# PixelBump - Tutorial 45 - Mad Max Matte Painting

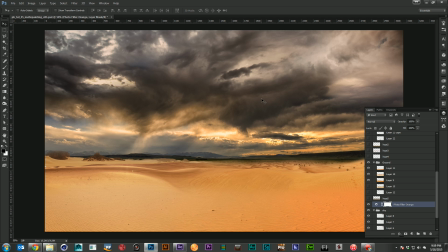250s
And again, I just wanted to create layers and layers and layers. A lot like these clouds are layered, I wanted layers of land as well. So it just seemed like this image went on forever. And then I had one more set of dunes on this side.
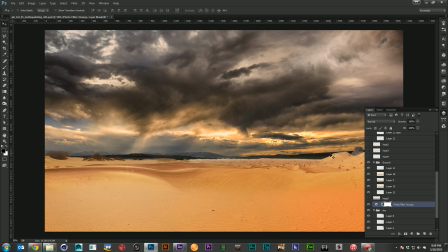266s
Then I put just one little mesa down here. I thought just wanted to add one little extra mesa. And this doesn't look bad, but it really doesn't look like they belong together. They're not in the same world at all. And the way I knew I could fix a lot of that in this image was the use of haze.
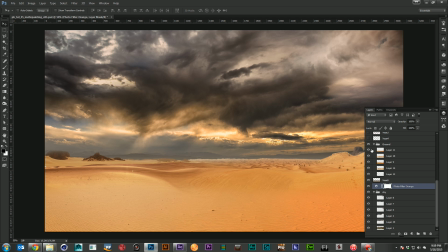283s
And I knew that this had to feel dusty and dirty, so I just kept adding really soft gradient hazes over the top. And you can see they just really start blending that image together. These mountains kind of start just fading off into the distance.
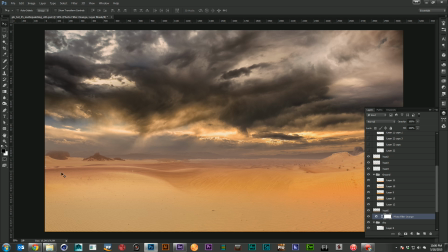299s
They become more graphic shape than anything. but it just gives you this impression of a very long, very beautiful, very large and dusty world.
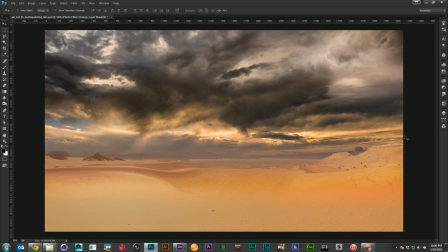309s
The next thing I needed to do was come up with something here for the foreground.
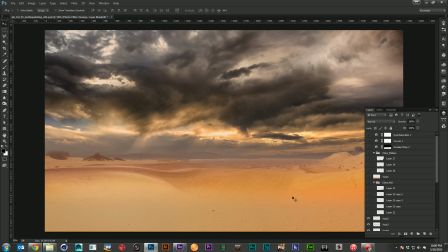313s
And I wanted to do something like they did in the movie, where it's like we're on a plateau looking over the desert. So I found this really nice image that somebody took off the top of a nice desert cliff, but it didn't go far enough.
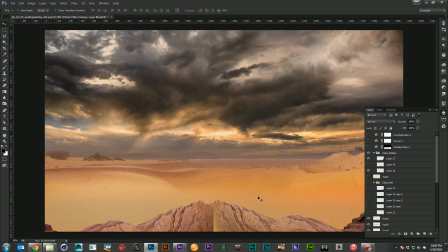330s
So I just flipped it and resized it a little bit. And you can see it's the exact same image on both sides. And then I found another piece of rock that was similar and just used that as a bit of a blend here in the middle.
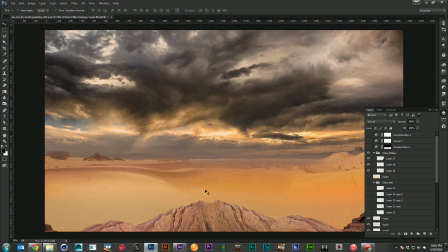346s
Just this other rock that had a kind of similar structure right on top, and it blends really nicely together. And that was getting me to a pretty decent space with this image, but I just wanted something a little more here in the midground. Again, just trying to build as many layers of depth as I could.
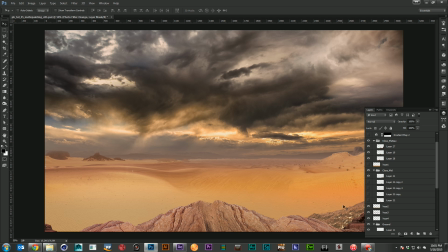366s
So I started building in some lower cliffs, and just kind of some area here where this large plateau would meet up with the sandy desert. And that just kind of really helped me feel that this was a little more grounded. And then again, of course, a little extra haze never hurt anybody.
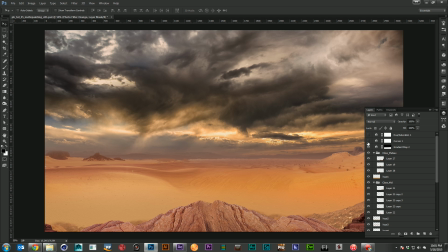386s
And then with all of the images in, it was just about adding some layers of color correction. So I wanted to add a little more red down here at the bottom, a little more contrast overall, and just pull down the saturation just a touch.
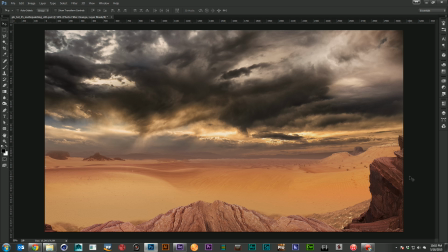402s
And this gave me the image that we see here. And it's not perfect, but it's definitely good enough for what we need. If I were a compositor and got this image, I would be pretty happy because I know I can make a shot out of it. So let's go ahead, take this image over to After Effects,
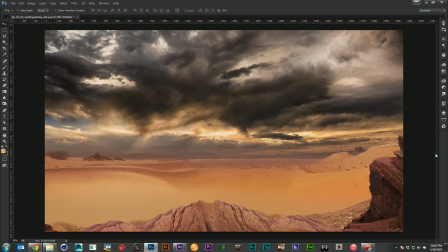419s
and we'll start compositing this together that we can use in our desert movie.
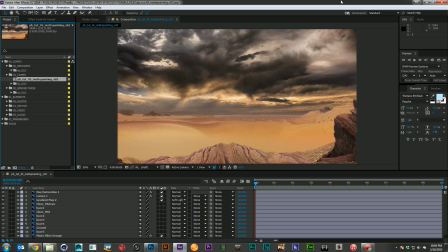424s
All right, so here we are in After Effects, and we've brought in our exact Photoshop comp. The only difference is I took all of our layer groups and just compressed them down. I knew I wasn't going to do any more image editing here, and I didn't want to deal with the speed hit of having a pre-comp with a whole bunch of different image files.
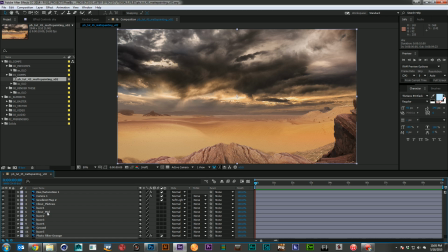444s
So I just went ahead and took my close plateau, mid-ground, ground, and sky layers and just, compressed them down in Photoshop before importing them.
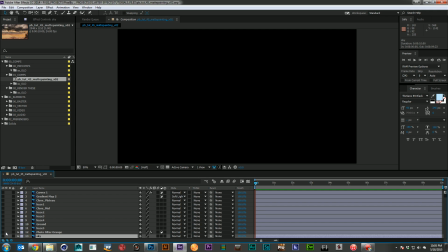456s
So if I turn them all off, you'll see we've got the exact same thing. We've got our sky layer back here.
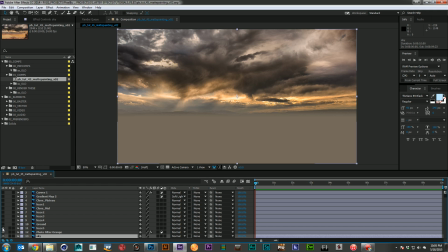461s
We've got our photo filter, haze, our ground layer,
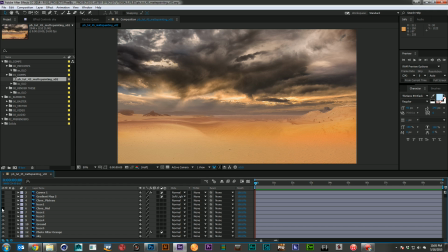468s
more haze, more haze, more haze, our mid-ground layer, more haze, close plateau, and then our color correction layers.
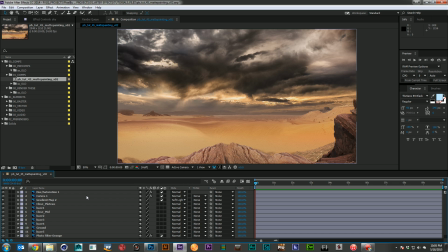479s
So the technique we're going to use to split this up is the exact same one we used in the Visa Go World spot a number of months ago. We're just going to go ahead and grab our layers here and make them all 3D.
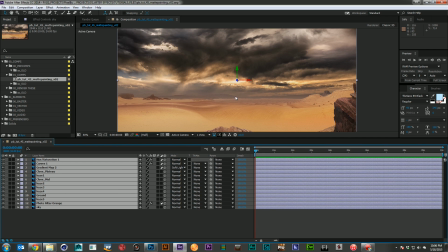492s
And I'm going to go ahead and give myself a little more room here and zoom out just so I can see what I'm working with.